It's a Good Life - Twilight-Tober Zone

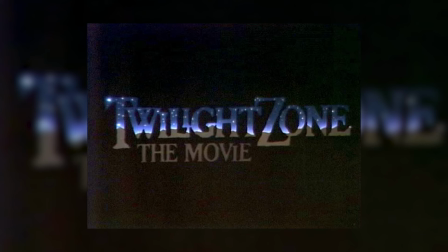(4:19)
Although, in 1983, this story did get adapted for a segment in Twilight Zone the movie.
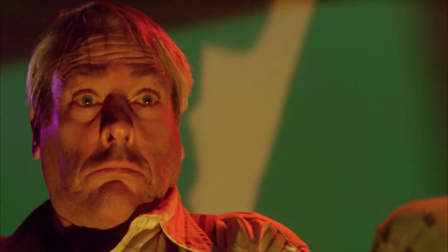(4:25)
It was directed by Joe Dante, featured a familiar face, and went bigger and more abstract with what Anthony created.
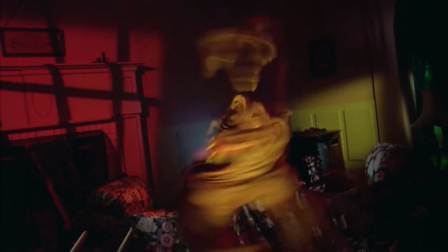(4:31)
I like it, but it just feels more 80s, which isn't a bad thing.
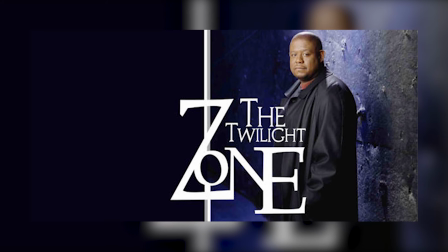(4:36)
In the 3rd Twilight Zone series that started in 2002, they made a sequel to this episode called It's Still a Good Life.
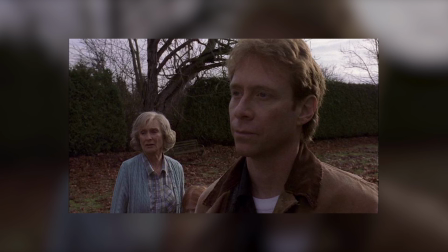(4:43)
It centered around the same situation 40 years later and saw the return of Bill Mumy and Cloris Leachman in the same roles.
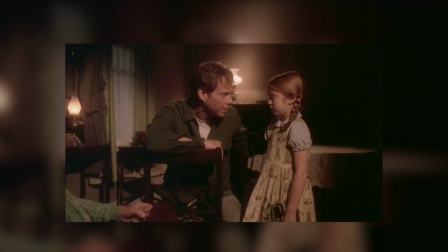(4:50)
Anthony has a daughter in that story, played by Mumy's real-life daughter, Liliana Mumy.
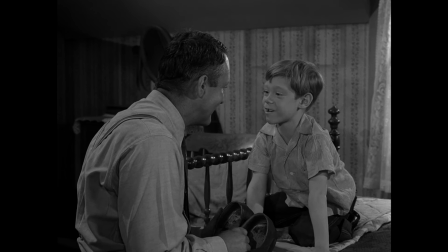(4:55)
Outside of those official continuations, this installment has been referenced in some way across all types of media.
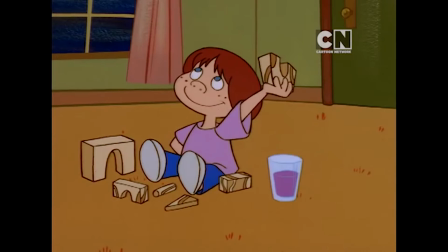(5:02)
One of my favorites is the Johnny Bravo segment, Johnny Real Good.
If you think bad thoughts, I'll make you go in the cornfield.
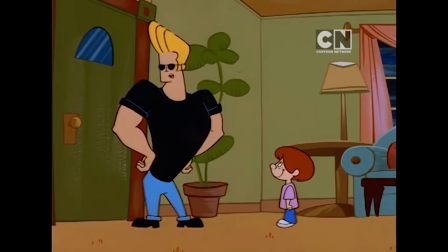(5:09) Make you go in the cornfield? What a brat. What the?
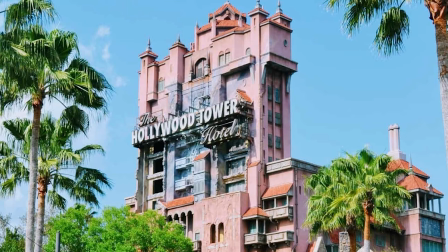(5:14)
If you've ever ridden the Twilight Zone Tower of Terror at a Disney park, you've seen some of this episode in their pre-show video.
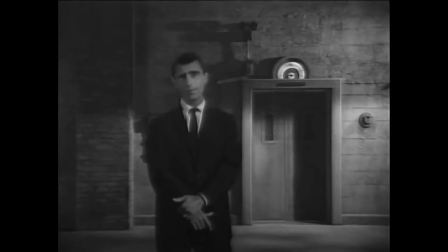(5:21) Tonight's story on the Twilight Zone is somewhat unique and calls for a different kind of introduction.
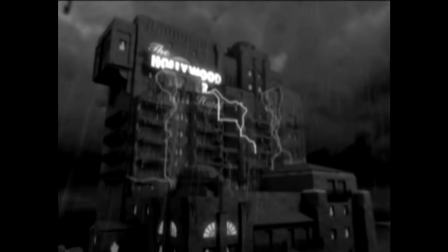(5:26)
They got voice actor Mark Silverman to replace Serling's vocals,
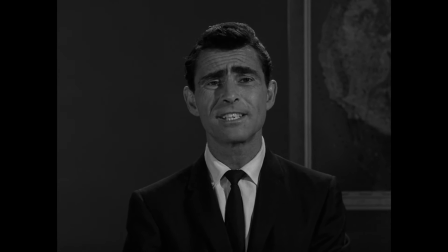(5:29)
but they did use a few of the lines from the intro to It's a Good Life and placed Serling's on-screen appearance in front of the elevator.
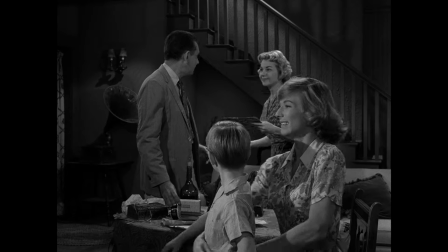(5:40)
At a birthday party for the local Dan Hollis, Anthony becomes angry as the birthday boy gets drunk and starts talking back to the kid.
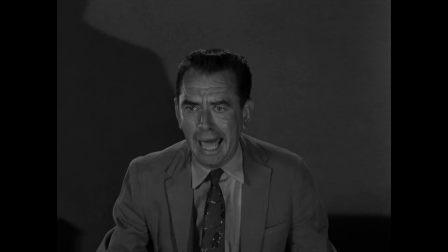(5:48)
Dan tries to keep the boy's attention so someone would take a lamp or a bottle or something and end this!
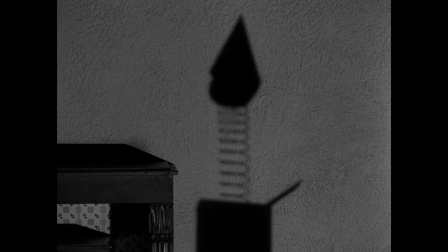(5:55)
But no one is brave enough to attack Anthony, and Dan is turned into a grotesque, human jack-in-the-box.
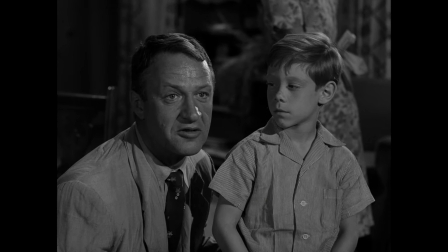(6:02)
Mr. Fremont begs the kid to send what was once a person to the cornfield, and his son obliges.
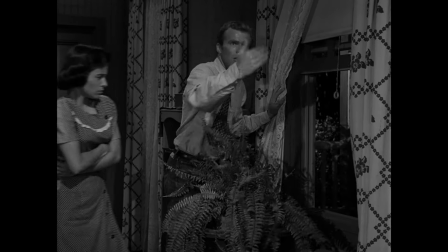(6:08)
It then begins snowing outside, courtesy of you-know-who.
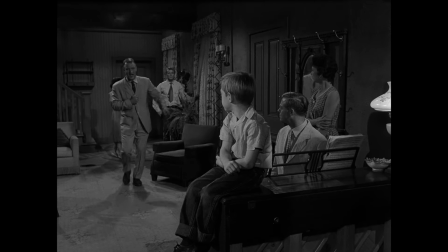(6:11)
Mr. Fremont almost snaps at the boy, saying it'll ruin half the crops, but his wife holds him back,
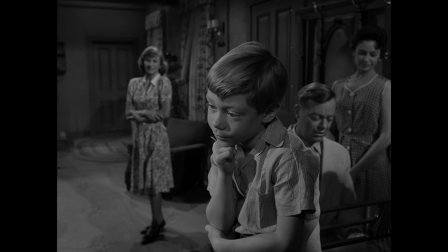(6:17)
and Fremont praises his son by saying he did a good thing by making it snow.
And tomorrow's gonna be a real good day.
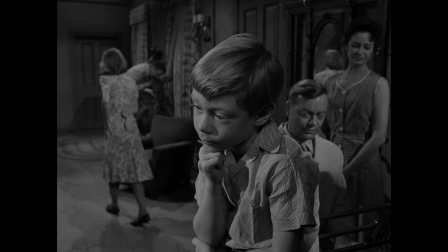(6:26)
The episode ends with this little monster still in complete control, as everyone around remains powerless to stop him.
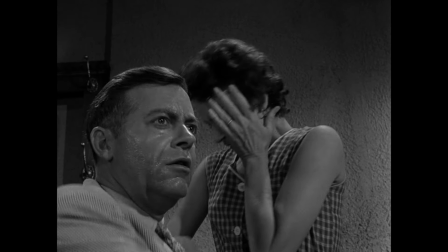(6:35)
So that jack-in-the-box sequence is probably the creepiest of the entire show.
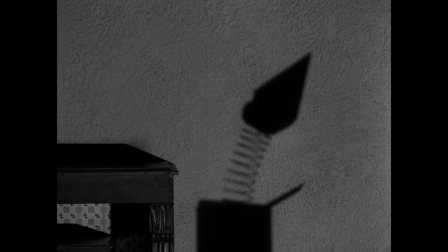(6:40)
They smartly don't show us everything, but it's just enough to absolutely freak me the hell out.
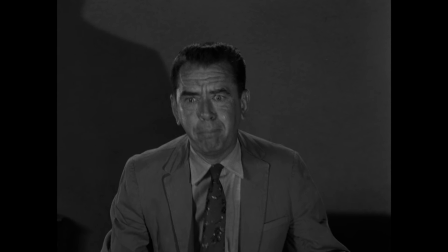(6:45)
The shot of Dan pleading with the other people just before his transformation builds the tension perfectly.
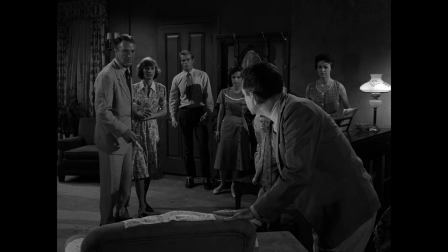(6:51)
The underlighting was set up in the previous shot by having him accidentally knock over a lamp, and that gives his final moments a dose of visual horror.
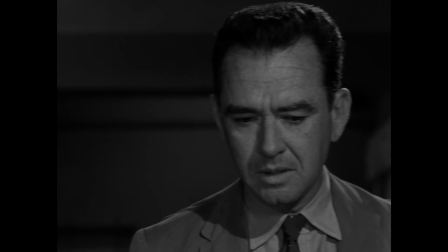(6:59)
Don Kiefer's performance here is incredible.
Monster, you.
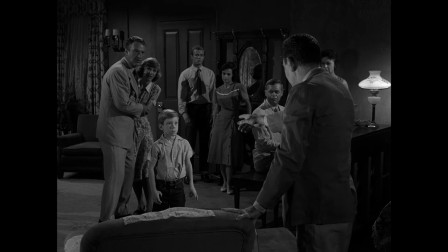(7:04) You dirty little monster. You murderer. You're a bad man.
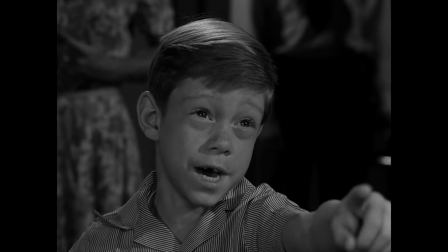(7:11) You're a very bad man.
Nightmare fuel, for sure.
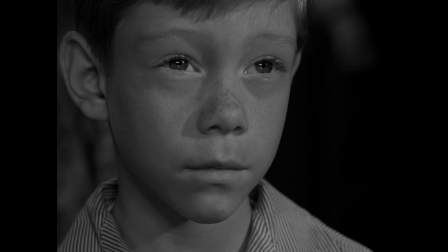(7:16)
If you haven't seen It's a Good Life, it's time. It's well past time.
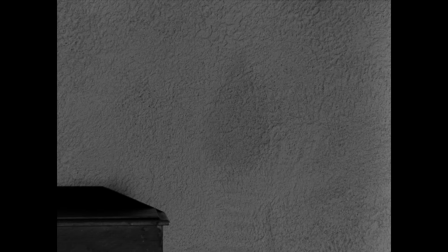(7:20)
It's one of those influential pieces of TV history where you'll point and go, oh, that's where that's from.
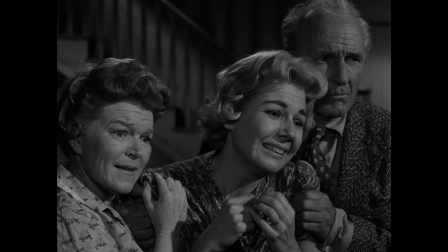(7:25)
Or if for some reason you've never heard of or seen anything about this story, it just holds up 60 plus years later.
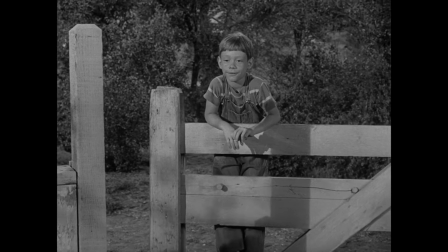(7:32)
It's a quintessential part of this series and cannot be missed.
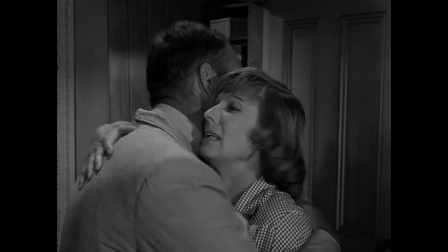(7:36)
In addition to the direction and acting from all parties being striking and layered, the use of diegetic music,
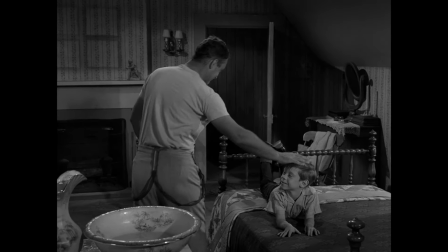(7:43)
background details in the set, and overall atmosphere can be enjoyed on repeat viewings, so rewatch it if it's been a while.
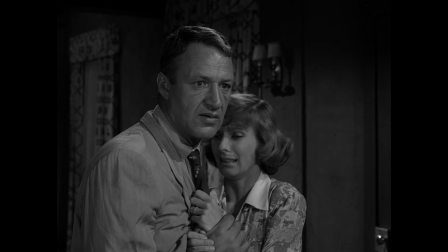(7:49)
I'm not sure if there's a perfectly executed episode of this show, but It's a Good Life may just be it.
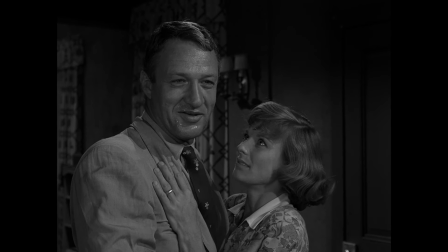(7:55)
And that's a good thing they did. A real good thing. Just make sure you keep it inside the Twilight Zone.